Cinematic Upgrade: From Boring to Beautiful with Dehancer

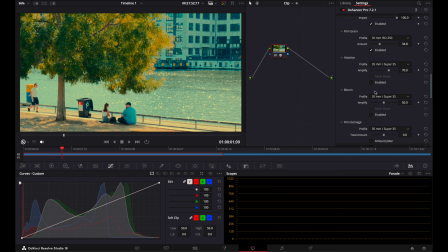Next, we have bloom and halation effects. Dehancer's bloom and halation effects are some of my favorite features, to be honest. Bloom creates a soft glow around highlights, perfect for dreamy or nostalgic vibes.
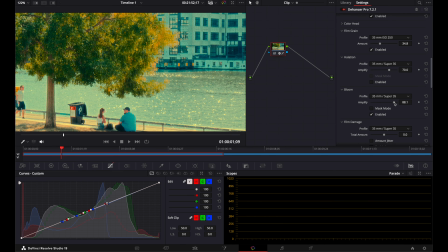Halation at the same time adds that subtle red fringe around high contrast edges. For halation, I choose the 8mm Super 8 profile just to make the effect strong enough to notice,
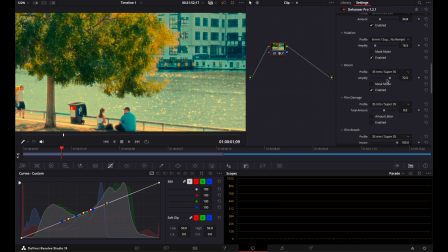but not too overpowering. And also I'm gonna add a little bit of bloom effect to my footage. Dehancer also has film damage feature, which adds vintage imperfections to your footages, like scratches or dust.
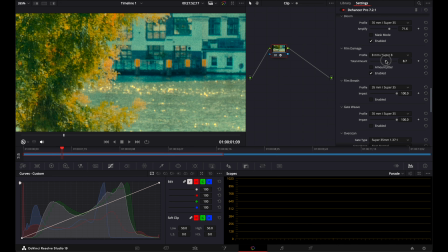You can see on my video, but I'm not a big fan of that, and I think I used just once. Another feature what I like calls overscan, which gives me this old movie style.
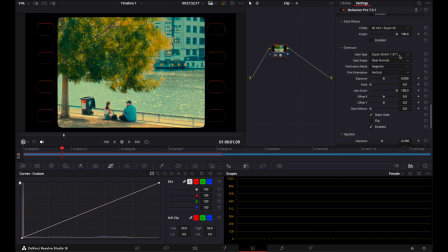And here I'm gonna choose Super 35mm to get that classic film aspect ratio. And after that, I'm gonna turn off the perforation mode. And also, I'm gonna adjust some settings.
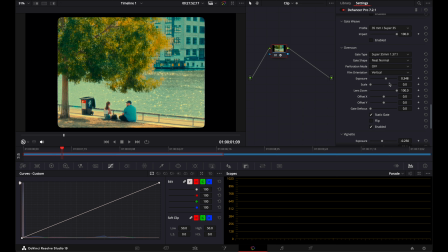With these simple tweaks, I'm able to transform my footage, making it look like it was shot on real film. Dehancer Pro lets me control every part of look, so I can get a classic cinematic mood that really stands out.
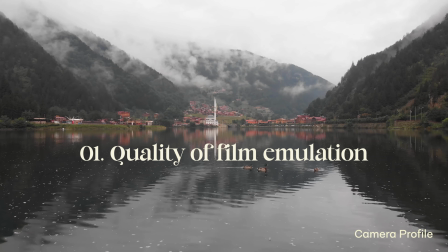So now let's talk about the pros and cons. I found the quality of film emulation really impressive, to be honest,
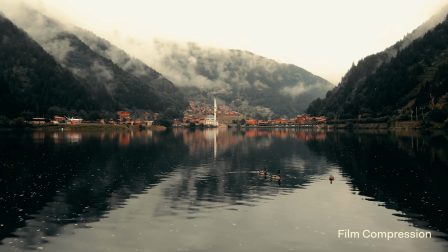and I suppose it's one of the best plugins out there if you want that authentic film look.
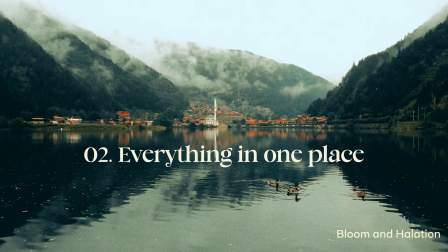Second point, I really like that everything in one place, and you don't need to spend a lot of time looking for certain functions.
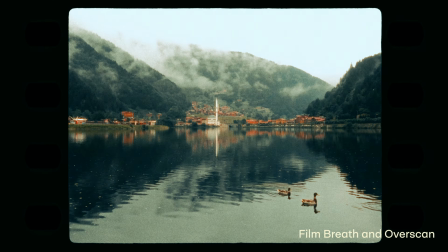And the third one, full customization. You can adjust each effect to get exactly the look you want, from subtle film texture to strong analog vibes. And now it's time for downsides, unfortunately. Let's talk about price.
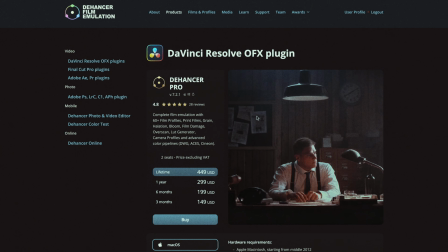The price can be high, especially if you're just starting out with the color grading. And it also requires a powerful laptop or computer for smooth playback,
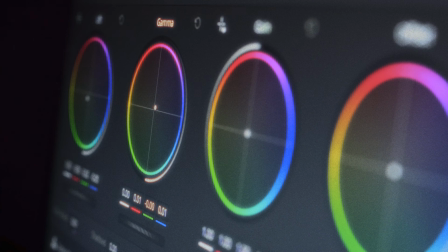especially with the effects like grain or bloom in the high resolution footages. And frankly, I have problems with this even when I use my MacBook. And if you are new to color grading, Dehancer can feel overwhelming.
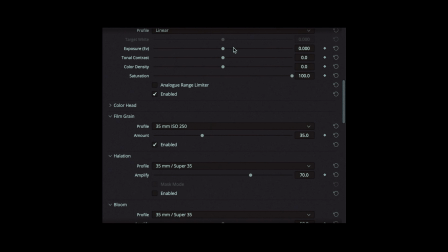There are a lot of controls, and it may take some time to understand how they work and what these functions are for. From my personal experience, I would suggest just play around and see how your footage looks like.
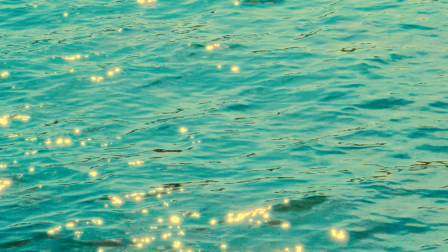Thank you for watching my video, and if you decided to give it a try,
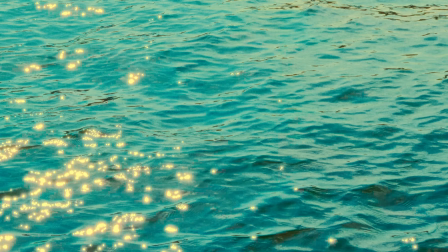you can get 10% off using my special promo code AlexRay10.
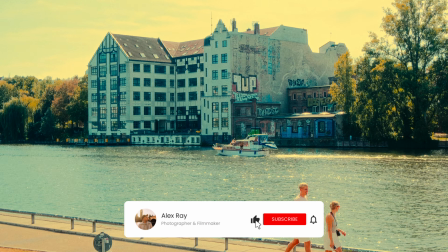Let me know in the comments if you have any questions, and don't forget to like and subscribe for more videos.
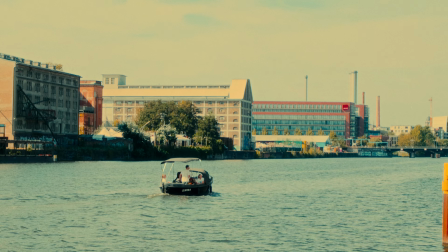See you in the next video. Bye!